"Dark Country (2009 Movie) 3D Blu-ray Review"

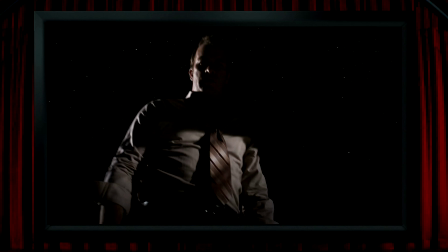8:21 One of the effects of putting the stars into strong 3D space in several views of them is that it concentrates your attention on them, so you maybe find yourself paying a bit more attention to them than you otherwise might,
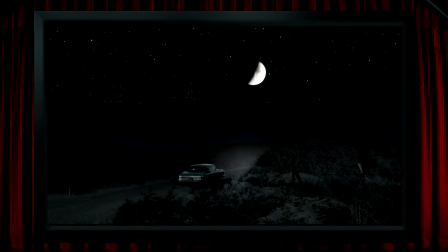8:32 even when they're in their more normal 2D view like here, and in doing this you soon start to notice a bit of wallpaper effect. Now again, it could be a result of the film's low budget, but I just don't think that generating a random star field is going to be all that difficult or costly,
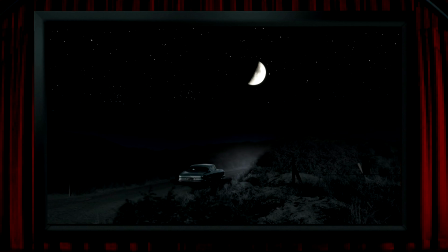8:49 so I think what's going on here is maybe a very subtle and clever comment about repeating patterns,
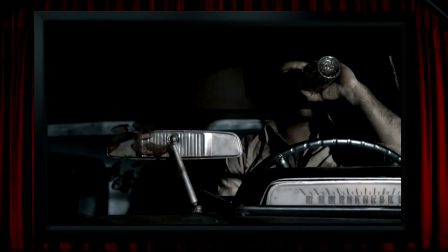8:55 something which is obviously inherent to the film's story. I love the bloody handprint on the windscreen here, which could easily be overlooked in 2D, but when seen in 3D space it immediately grabs your attention.
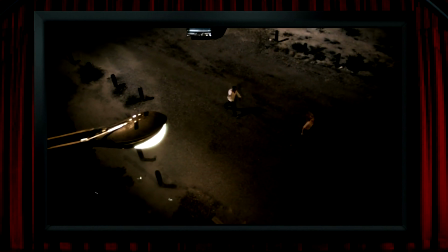9:07 And there are some flies buzzing around a lamp, making for another lovely moody 3D shot, with their death symbolism not going unnoticed as they're placed strongly into the foreground. And speaking of Hitchcock earlier, there's a shot that's reminiscent of his reaching hand in Dial M for Murder,
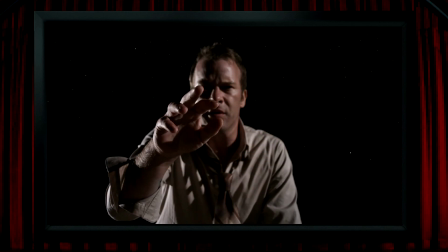9:24 and here it's at what turns out to be an important dramatic moment. This is a nice slow shot with time to breathe where his hand gradually emerges from the screen, and it's also a shot where the impact of his hand coming into negative space takes on a lot more meaning on a second viewing.
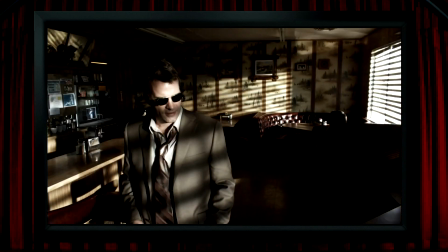9:41 There's a point in the film where we get a flashback to this scene. There's the usual nice and solid 3D on show here, so that's all good.
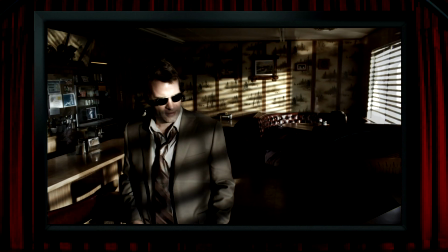9:48 And then we get a stylised transition back to the present, but something's not right about the compositing of the shot. The earlier shot's flashback is placed behind the car, but it feels like it's sitting in the wrong 3D space because, and this is obviously only visible in 3D, it's closer to us than the couple in the car. On first viewing, this just feels like an error in the compositing, and it's jarring and odd. But then, on second viewing, when you know the story, I think I realised that this shot might very well be one of the most clever and inventive uses of 3D space that I've ever seen. The flashback sitting in front of the present. It's the best example I know of where in 2D there's absolutely nothing other than a fancy transition, but in 3D it's actually brilliant and devastating. The stereographer on the film is the very experienced and excellent Max Penner, and the 3D advisor was maybe one of the most legendary names in 3D, Ray Zone. And like I said at the top, I think Thomas Jane embraced 3D with a real passion in this film, and all of that experience and planning pays massive dividends.
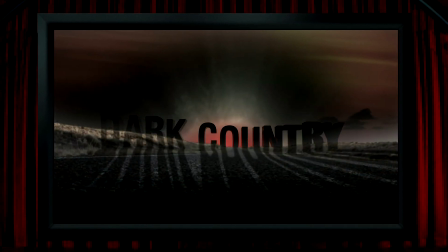10:56 So just a very, very quick word about the film itself, and I've maybe already given away too much about the story.
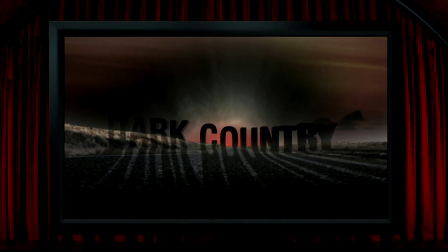11:03 For some people, I guess this would all be too easy to write off as a cheap-looking load of old nonsense, but I think there's much more to it than that.
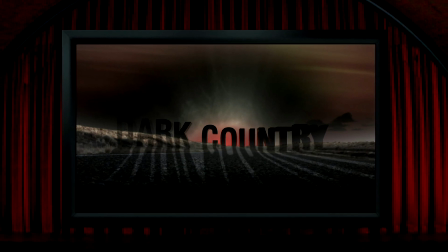11:10 It's a couple, a nighttime drive across the Nevada desert, an encounter with a stranger, and things start to unravel.
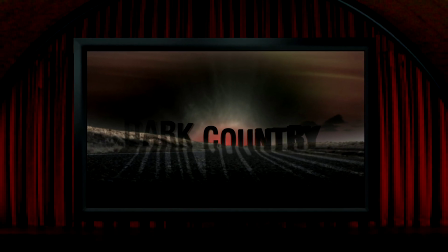11:18 It's got a nice tight running time. I liked Thomas Jane's and Lauren German's performances.
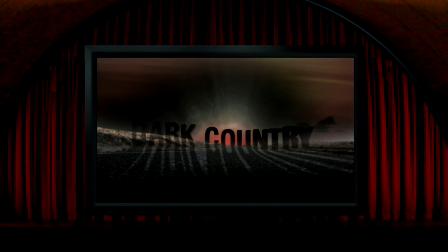11:23 If you don't already have this, I absolutely recommend it as an excellent slice of native 3D, and I don't know if this is now out of date information,
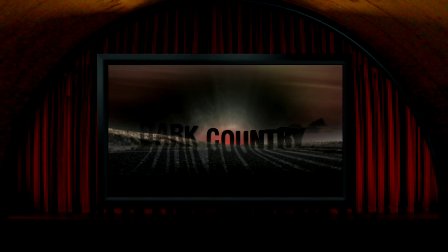11:31 but there was a French release on 3D Blu-ray which had forced subtitles that you probably needed a high-end disc player to be able to shift
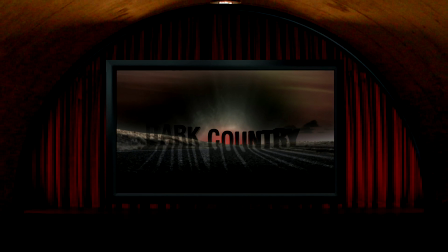11:38 off the screen, but the Turkish release didn't have that issue.
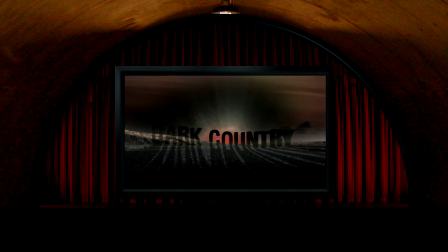11:41 In other words, as far as I'm aware, this never got a 3D Blu-ray release in its home country, which is not just a shame, but an absolute travesty.
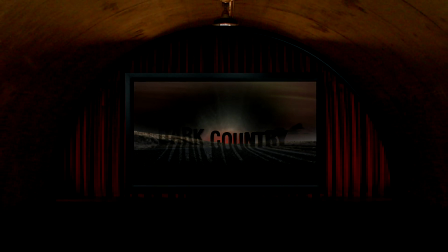11:48 So I hope you found this in some way useful, and if so, I hope you'll join me again soon for another 3D Blu-ray review. Until then, thanks for looking in on this one, cheers for now, bye bye.